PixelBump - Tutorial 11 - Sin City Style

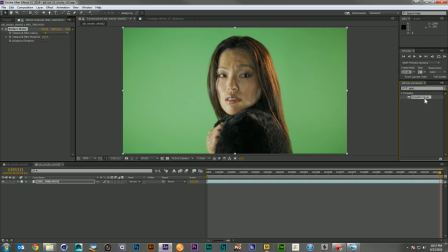(33:42)
I'm going to add primat and I'll select my background.
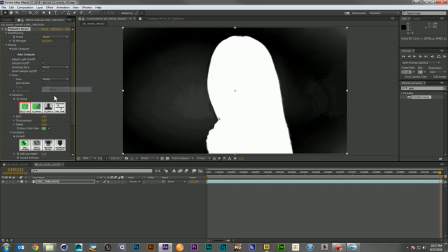(33:52)
And then I'll come into my mat, I'll clean it up, clean that background up as best I can here. Still see a little bit of junk here on this side.
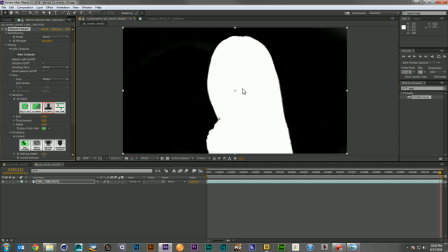(34:10)
There we go. And I think my foreground actually looks pretty good, so I think we're okay there.
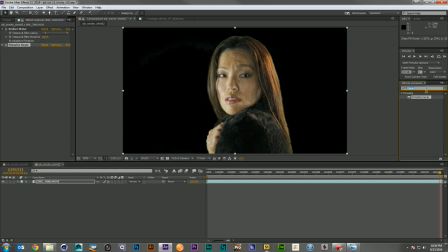(34:17)
So now I'll come back here, and I'm gonna go ahead and I'm gonna throw on the spill killer. And unlike the last shot, we're gonna bring some of this color back a little later
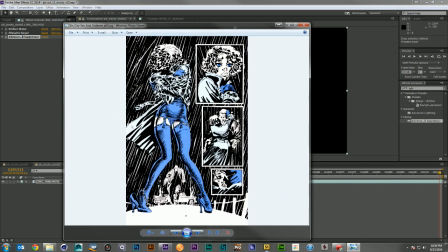(34:32)
because the character has these piercing blue eyes.
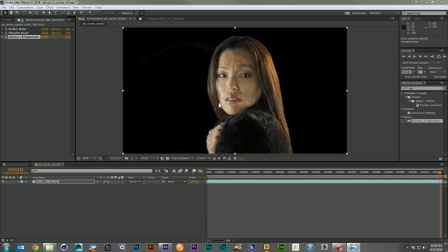(34:36)
And one of the fun things they do in the film is play with how much color they bring in at certain emotional moments. And I think we're gonna bring up her color, make her eyes blue, and bring in just a little bit of the skin tone. So to do that, I want to make sure I don't have any extra green in there.
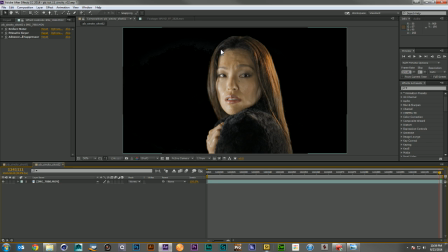(34:57)
So that's looking pretty good.
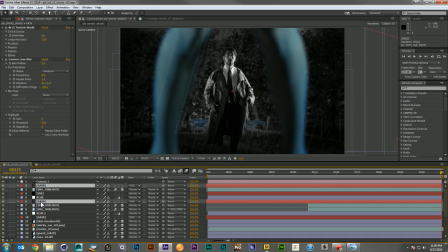(35:00)
Now, since I've already made the rain layers, I don't see any reason not to just come back here and steal a lot of the stuff I've already made.
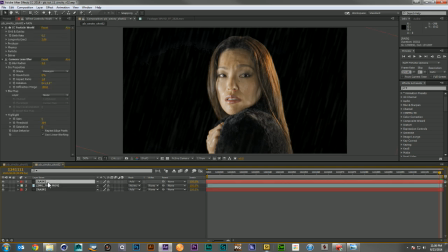(35:08)
No need to make this twice. Now, the one thing I want to do is rotate it the opposite direction. So our screen direction, again, must be consistent. And we can already see we've lost a little bit of the key here.
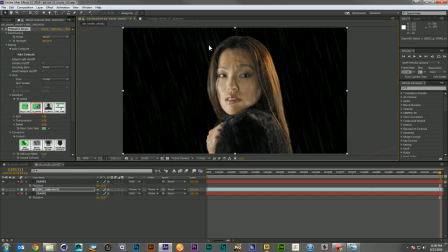(35:24)
I want to come back make sure that key is nice and cleaned up. All right, good.
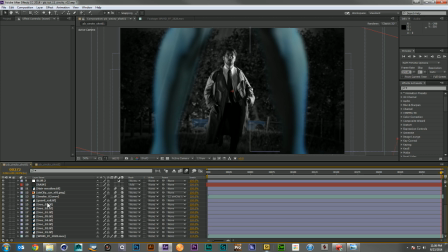(35:33)
And since I'm here, I'm gonna go ahead and steal myself some trees.
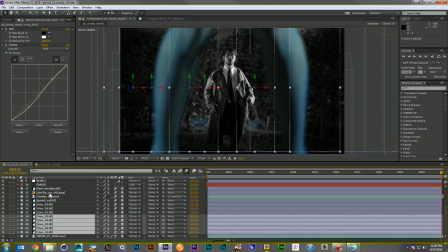(35:41)
I don't know how many I'm gonna need. I'll just grab the first five that we did before. I'm gonna drop them on.
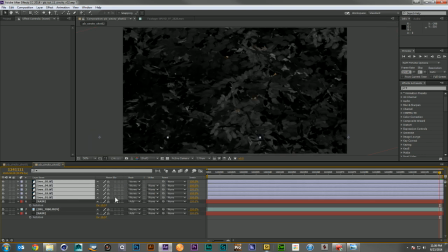(35:47)
I'm gonna turn off their 3D layers.
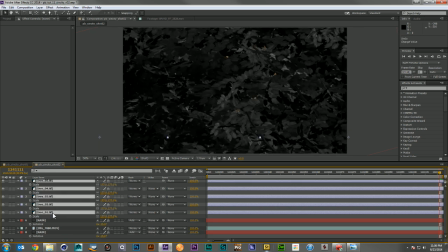(35:52)
I'm gonna scale them back down, or maybe not. Maybe I'm not gonna scale them back down. Maybe I should put them back here first and see what I'm dealing with.
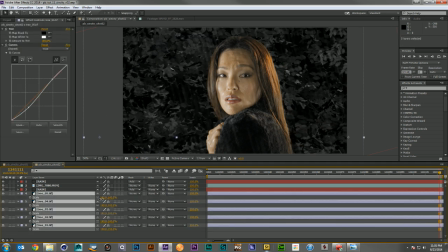(36:02)
And yeah, I'm gonna need to scale them back down. Those are overly large right now. They still are supposed to be fairly in back of her.
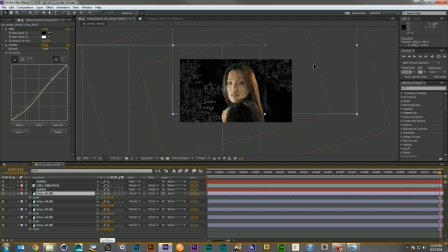(36:10)
So maybe 75%. And I'll come in and just start positioning these guys. I don't know if I'm gonna need all five, but better to have and not need than need them and not have them.
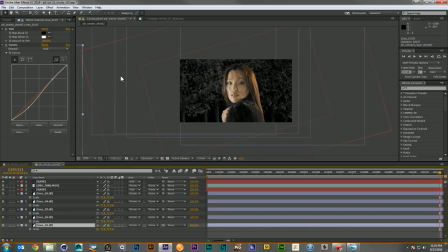(36:28)
So let's go ahead and make sure all those trunks are nicely positioned around her, so we get a nice bit of density in this forest.
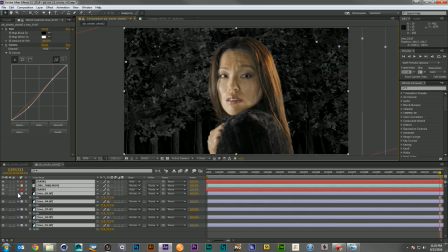(36:39)
Okay. And as far as our background layer goes, I think that's about all we're gonna need.
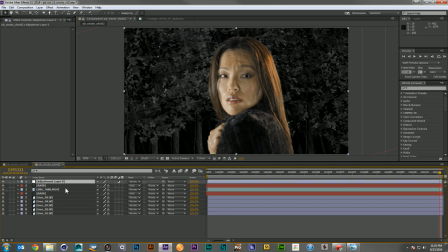(36:47)
So I'm gonna come in here, add another blur layer just below my rain, and I'm gonna grab another camera lens blur. And for this one, we're gonna go a bit higher. This should be a nice close-up shot.
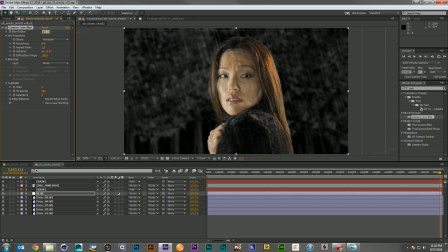(37:06)
So our background should be pretty out of focus.
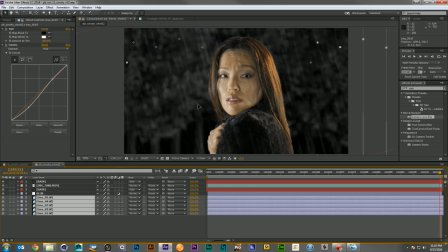(37:11)
Let's go ahead, move these down just a little bit.
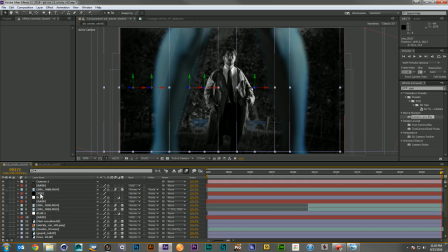(37:18)
Let's create a nice, interesting background. And I'm gonna grab, there we go.
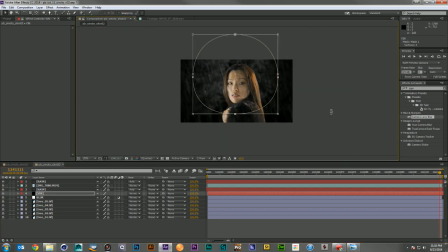(37:28)
But I don't want the exact same shape I used last time. What I think might be fun this time is to kind of recreate something they used to do in old noirish films a little bit. Some of the German expressionism is just kind of create this pool of light.
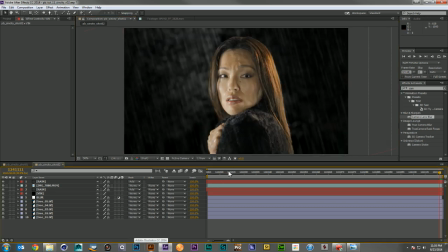(37:47)
There we go.